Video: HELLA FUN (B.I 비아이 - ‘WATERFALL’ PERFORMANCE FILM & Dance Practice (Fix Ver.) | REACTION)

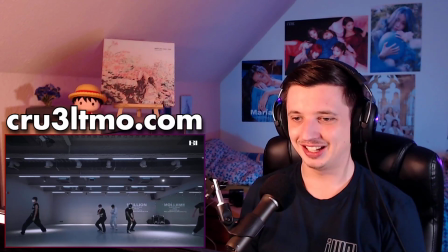8:23 Heh heh.
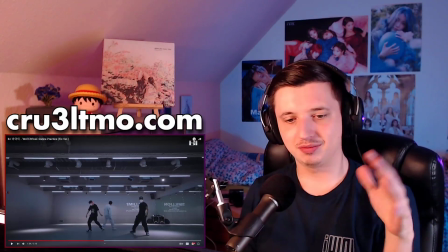8:27 Quick, um, middle, like, break and a forward that I just had.
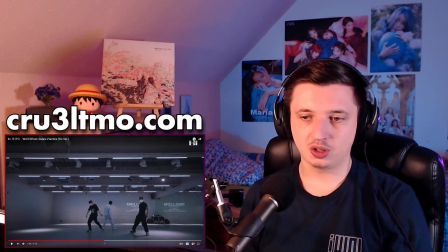8:33 I wonder if BI, you know, if this whole thing with ICON didn't happen, and BI would have stayed in ICON. Um, for some reason I think that YG would have still pulled some kind of bullshit, and after, like, seven years of contract they probably would have disbanded them,
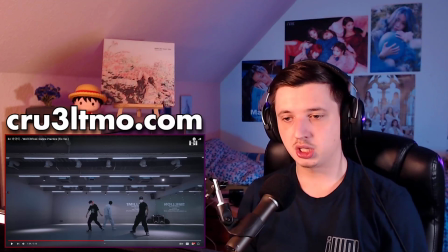8:51 or, um, like, done a lot of solo albums or some shit. and maybe then like after two or three years have a comeback again as
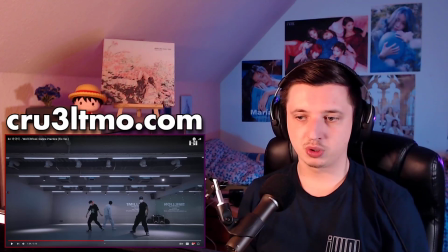8:58 a group they would have pulled some bullshit right and assuming that would have happened what would BI's solo career look like and would he actually branch out in a solo career or would he stay in YG and do like a subunit thing or something with Icon with Bobby who knows you know
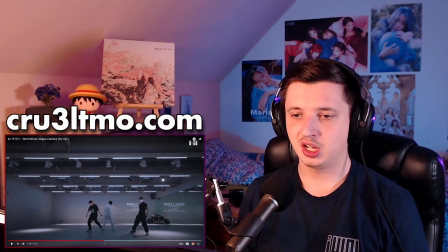9:14 I wonder because I feel like this looks so natural to me that it feels like he always wanted to be a solo artist and be a solo dancer and stuff it just feels so like suited for him maybe he just really worked on that you know in the meantime that he had the
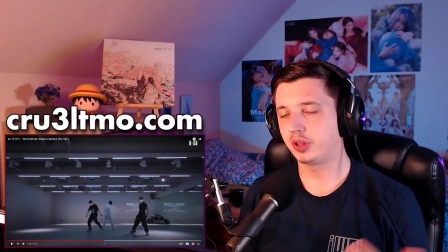9:30 two years now and maybe he just really prepared for that but I don't know it just feels very natural
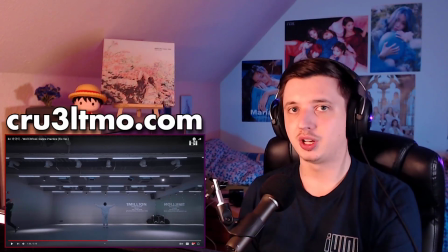9:38 so I wonder if this is what the eye would have looked like as a solo artist anyways at some point
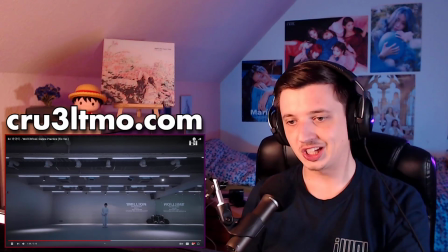9:45 that's my point
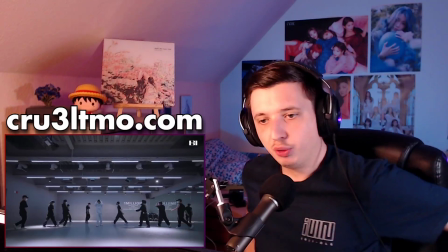9:48 it's very interesting that the dancers moved out and came back in for this
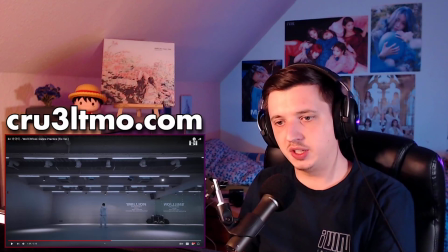9:55 so So what that does, I think, is just it creates an actual break in this performance as well.
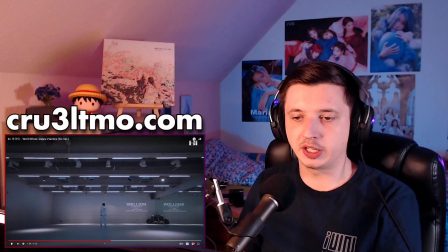10:00 It creates like a loose moment where you're like, oh, I can finally breathe and...
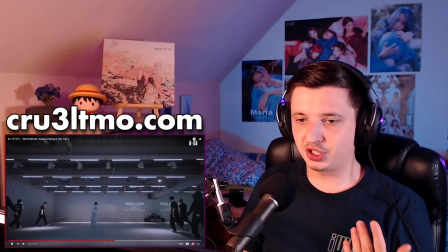10:04 But you can tell by now, they're coming all back in, so you're like, okay, it's about to happen again, it's about to happen again, it's about to happen, it's about to happen, and...
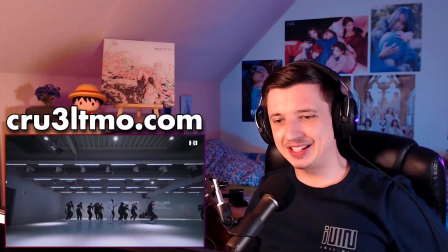10:14 So, the dissipation is more there.
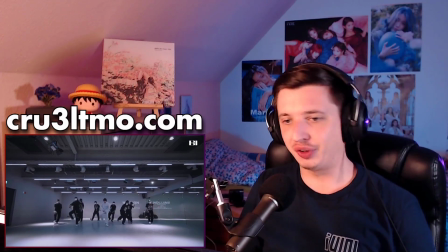10:19 It's like an extended break without being an extended break, almost.
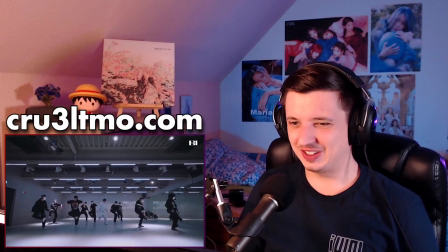10:24 Oh, now they're being really crazy though. A lot of footwork.
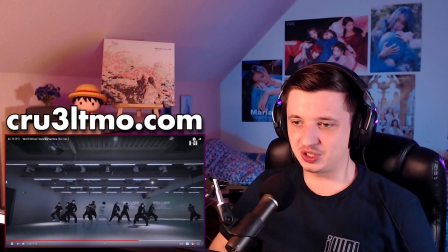10:31 Yoda's screaming by the dancers. I love that whoever is doing that. Probably the leader, but I don't know who it is. The sound is coming from the right, so maybe the guy with the cap there on the right. Maybe it's Bi2, who knows.
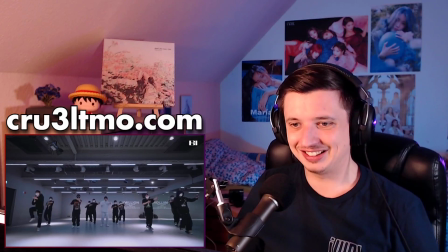10:48 Because he's definitely screaming too, I can tell. Maybe it's multiple members. just hyping each other up I love that though and it's to the beat as well
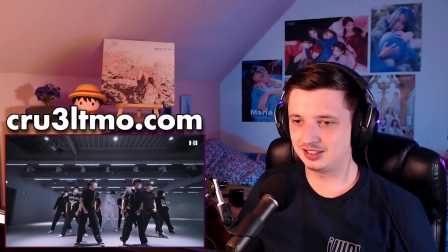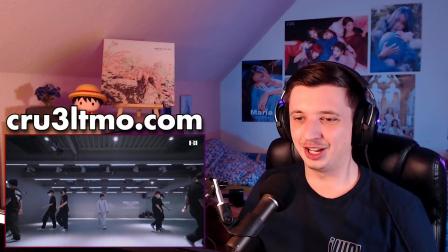11:09 I love that part so much
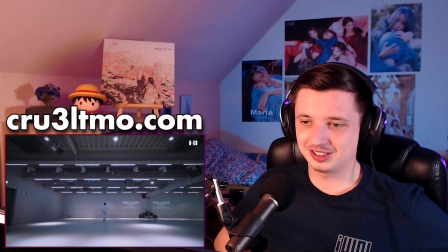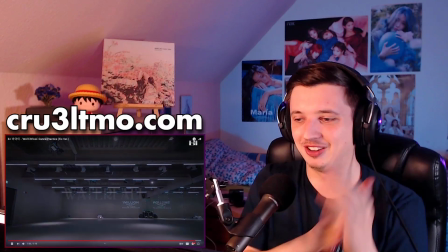11:19 he's exhausted he's still clapping though oh that's hilarious okay I love to see it man
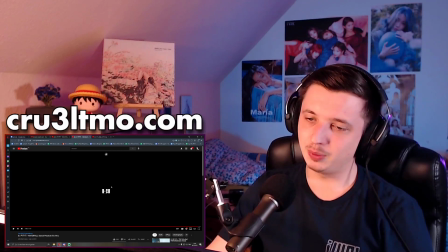11:28 and it's interesting to me that he doesn't put the dot in between the B and the I whenever he has like the outro here I wonder why because he in the title still has that
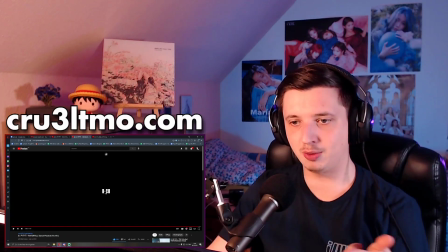11:38 I don't know why like a transition period and he's just gonna be B.I. without a dot I don't know anyways that was B.I.'s Waterfall overall a really cool hip-hop song not necessarily a song where I'm like oh my god this is groundbreaking but it's a hip-hop song from B.I.